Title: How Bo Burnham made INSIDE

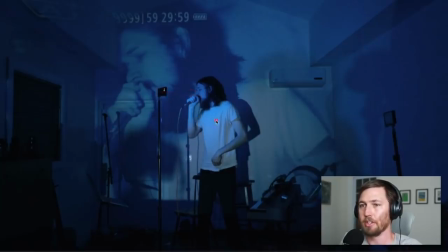And then the camera is capturing just him in front of a blank wall illuminated. And then the live feed from the camera is going to like the projector somewhere and then that's projecting live back onto the wall
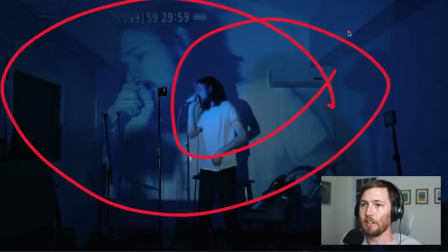what you're seeing and so that the projector is what's mostly illuminating the room this light is just illuminating him and then the camera's capturing him so it's like this whole
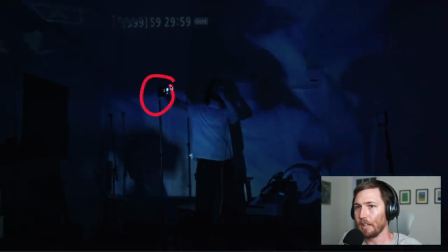chain of events and then here when he covers the light he's preventing light from getting on him which makes the camera not have anything to capture so the projector doesn't have anything to show and that's why everything gets really dark and And that's such a cool,
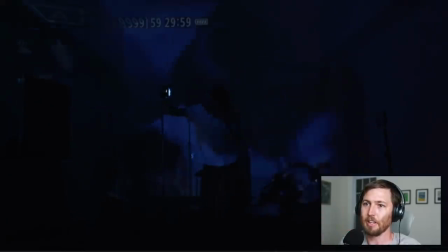creative way of dynamically messing with the lights in such a clever way. So with these numbers up here, the projector is just acting like a monitor for the camera. So it just has camera information. So I don't know what these numbers particularly mean. The battery's full.
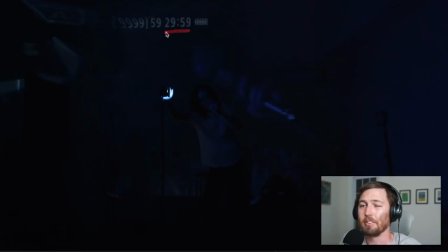2959, I don't know if that means he's shooting in 30 frames per second, but then it'll be 29.57. Maybe it only has a 30-minute recording time. maybe the 59 means he's recording in 60 frames per second which is like 59 point something so
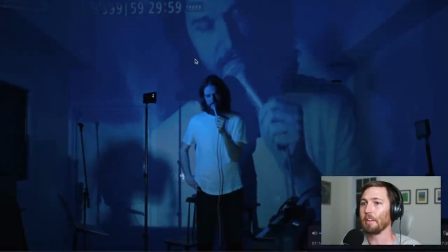yeah i don't know exactly what these numbers mean but it's just like camera information the other thing is why is everything blue so it could be that he put a little blue filter on here and so everything was blue and then the projector is picking up blue light and spreading that uh
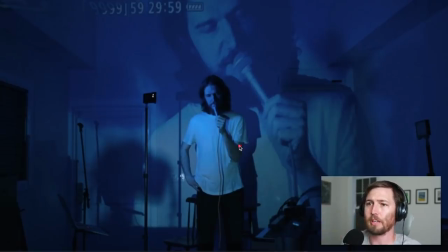it could be that he set the projector to be like really blue like everything was lit normally and then like this was a white light but then the projector is set to turn everything blue and that's why everything's blue or it could be that everything was recorded like normal neutral light like what you're seeing
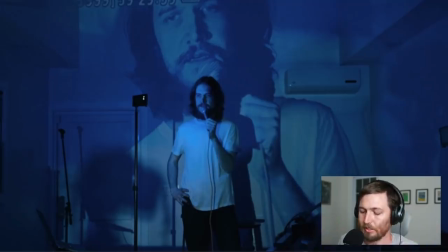on my camera and then he just did some pretty easy color correction making something all one color is pretty easy so then here it's just like
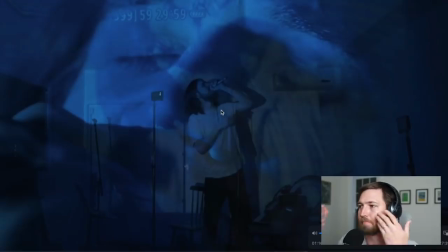you know doing like opacity filters right where you see multiple shots at once because you have each one at like a different level of
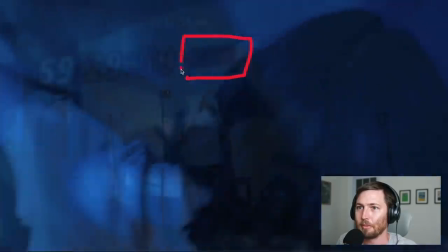uh see-throughness here now if you look at the battery it looks like the battery is low you
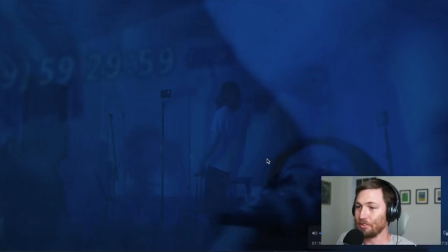went from full battery to low battery maybe some kind of metaphor or maybe you were just running out of battery when he picked up the camera you could see for a second
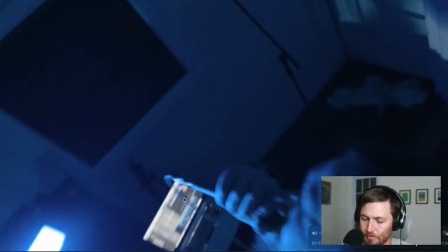logic pro session up in there this one i'm it looks a little red and when the track turns red that means
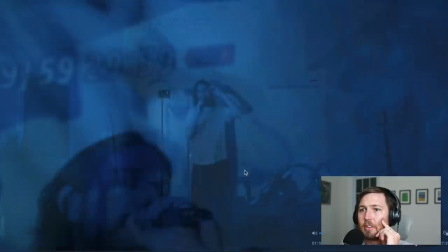it's recording and the one where he picks up the camera is the wide shots i would guess, you know, he could have recorded the wide shot as like the, uh, the real vocal.
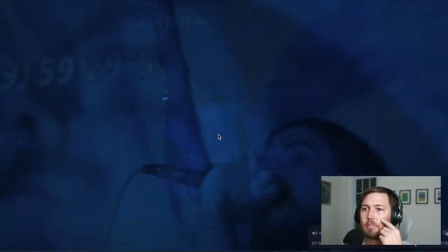And then the closeups are maybe lip syncing.
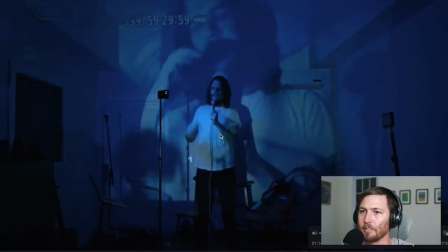I'm looking for a sign of headphones because if he doesn't have headphones, then he has to be able to hear the backing track, right?
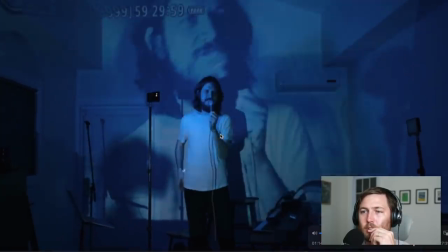To sing along to it. I don't know if he's wearing, so he might, but he's not lip syncing himself talking.
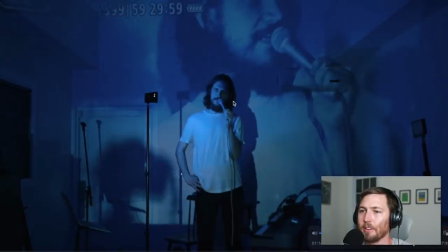I mean, that'd be kind of crazy. It could be that he has his in-ears in and I just can't see it.
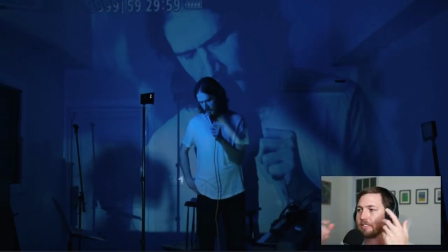It's possible you could even put the music on the speakers and yeah Some of it is gonna get into the mic and that isn't ideal, but it's not the end of the world either
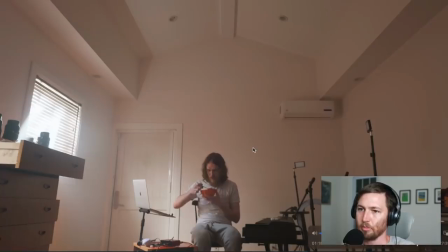Fucking super cool song by the way fuck Here he's eating a bowl of what looks like Lucky Charms Okay,
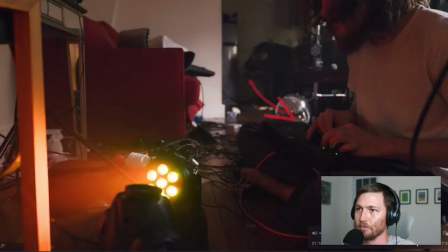here's that, you know light controller device and you can see he's messing with the These ones which are the multicolor ones.
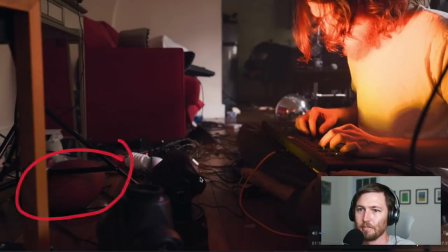There's that disco ball and there's the football So I don't know a lot about lenses, but he's got these.
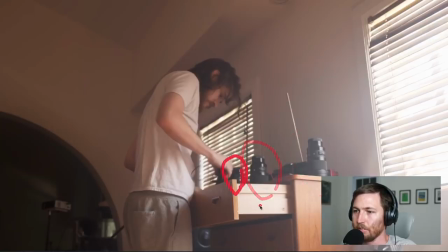They could be like super fucking nice lenses.
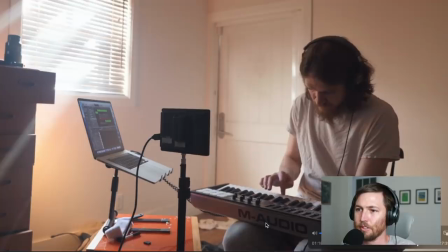This shot here, I mean, I think he just wanted to video himself recording that little melody because you can see he is actually recording. You can even see the little midi dots there. This is the video monitor, so he's watching himself.
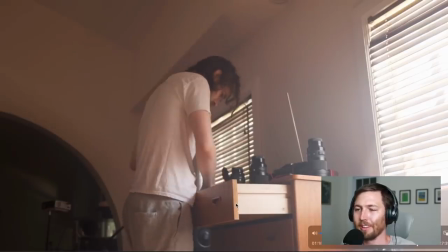Like him recording himself rummaging through the drawer, that seems like he just wanted to show some of the behind the scenes.
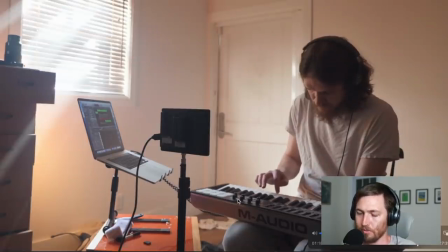This, he wanted to actually show him recording this live. Like he was actually recording that what you hear.
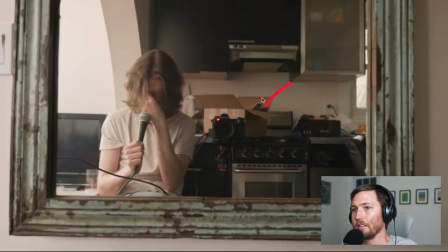Okay, now I can't see the clock on the stove
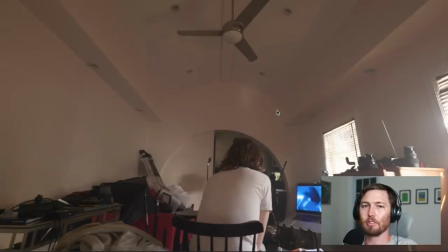But I can I'm just gonna assume that he fixed it by now and that's sort of the resolution of the movie These shots of him like, you know watching himself. It's like This is obviously part of like the bigger story, right?